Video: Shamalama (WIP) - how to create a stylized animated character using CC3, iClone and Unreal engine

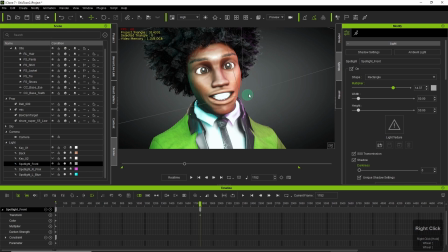[11:50]
I'm using a sort of glowing square to get that shine in his eyes that little square reflection
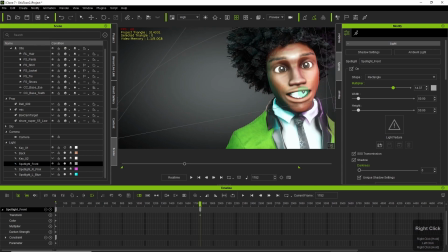[11:59]
which gives it a bit more depth but
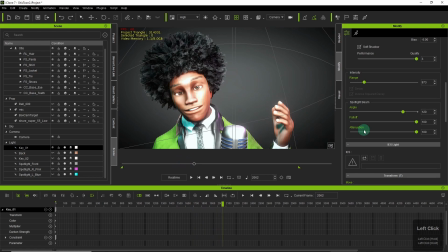[12:06]
I am more inclined to take it out into
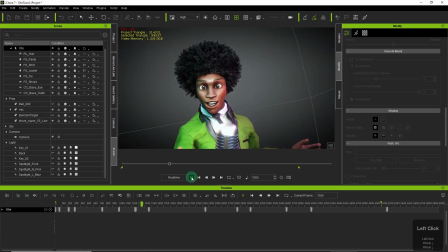[12:16]
Unreal because I'm a bit more familiar with lighting in that and I quite like the effects
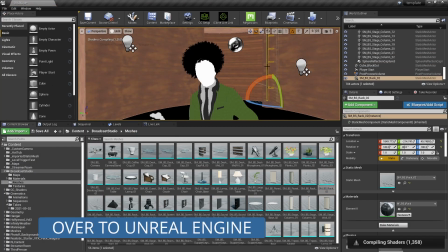[12:24]
and I'm just used to having that in my workflow. So I exported an FBX.
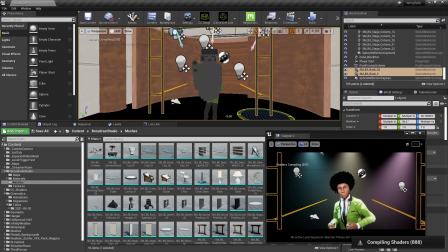[12:30]
I didn't do Live Link.
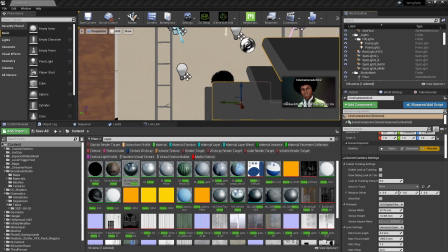[12:32]
I just exported out the FBX and imported it to Unreal and stuck him in there.
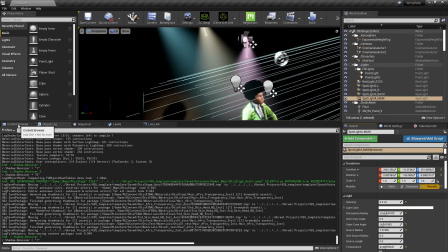[12:41]
Put in a bit of atmospherics and obviously the lights.
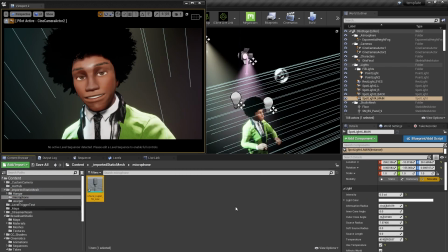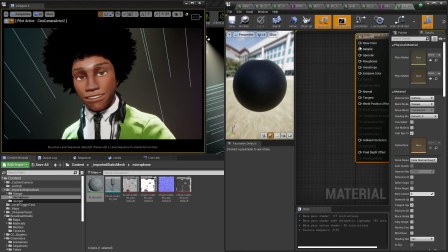[12:55]
and I brought in the microphone the same one that I used in iClone
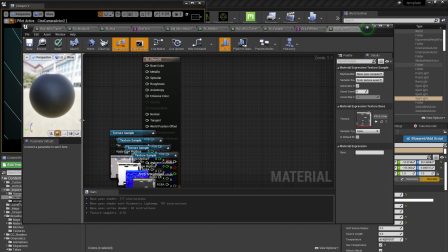[13:02]
that's from Sketchfab I'll stick a link below as well for that and
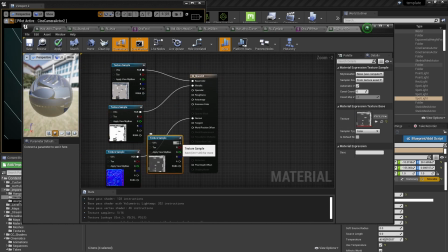[13:12]
I just connected up the materials it's
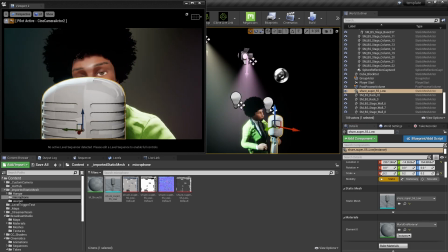[13:18]
pretty easy to figure out which slots they're supposed to be connected in because they're all named the right way and
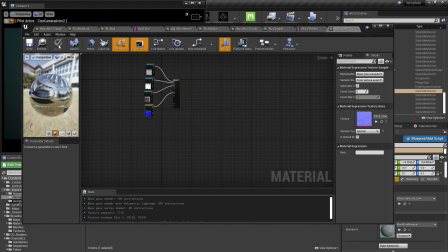[13:25]
you have to apply it to make the material visible yeah
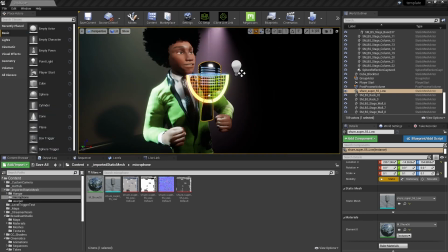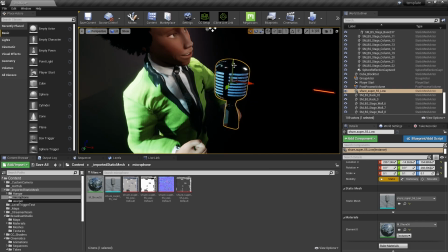[13:41]
so this guy is kind of 70s disco
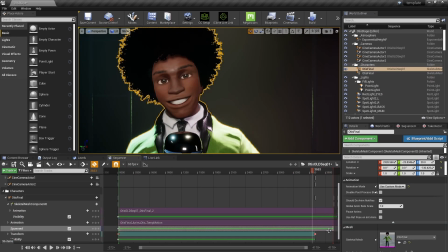[13:46]
star so you gotta have a proper retro mic so
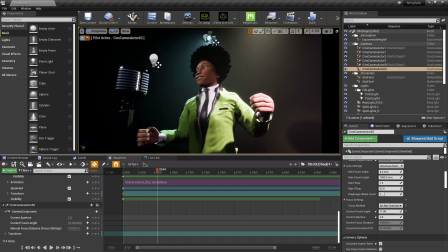[13:55]
i'm just checking out the different angles blocking the camera where i want it to be
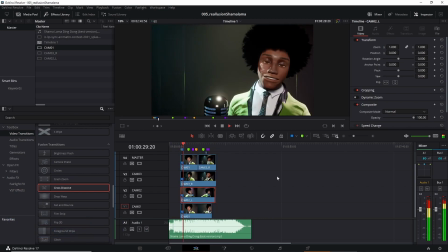[14:03]
and then it's over to da vinci resolve where i cut it together and i used
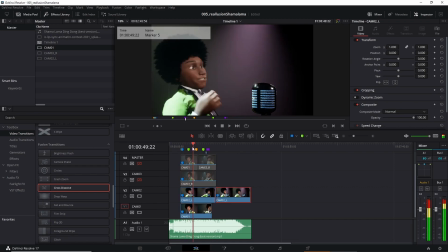[14:11]
cross dissolve 70s style and
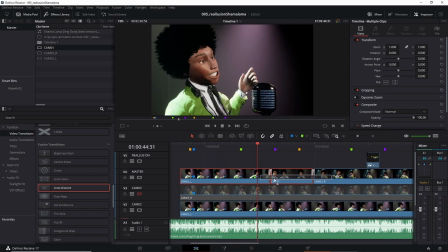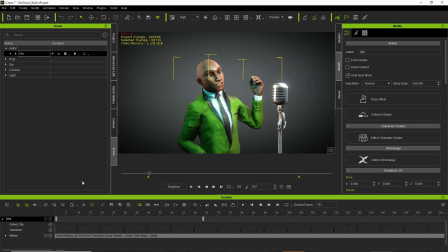[14:28]
that was pretty much it oh yeah i forgot i wasn't very happy with the hair in the end because it wasn't picking up the light and i think that's probably due to a mistake I might have made in the beginning with the material of the afro so
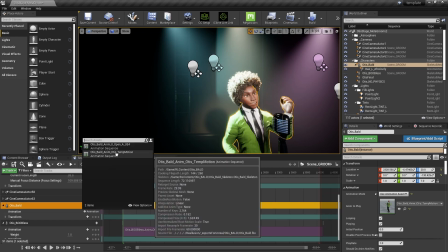[14:45]
rather than go back I thought I'd use the opportunity to experiment with one of the grooms
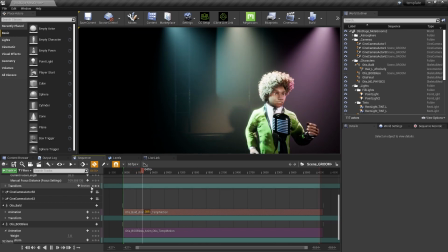[14:52]
one of the Alembic grooms and I quite liked the effect so I kept it so
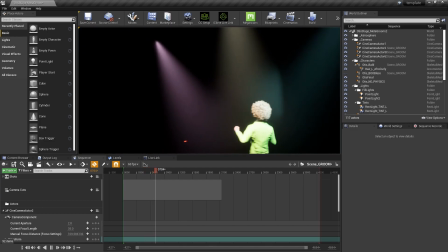[14:59]
I got this crazy 70s dude
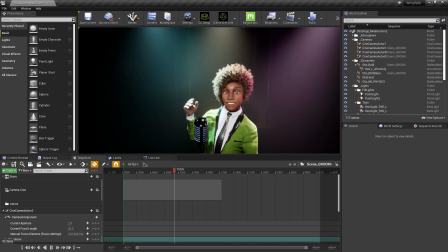[15:03]
singing a cool song and I hope you like it I
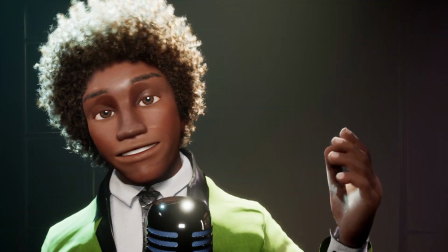[15:12]
will link to it at the end of this video but in the meantime if you've learned anything please consider
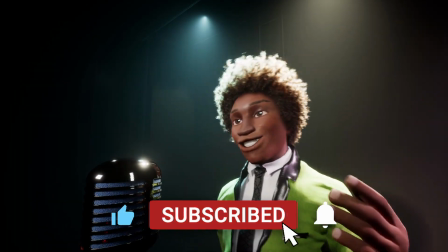[15:20]
doing the liking and subscribing thing we appreciate it very much otherwise
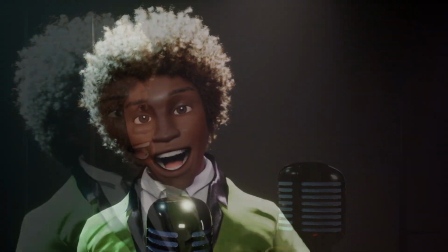[15:29]
you've been watching Mr H makes I'm Mr H signing off wishing you a great week ahead and I'll see you the next time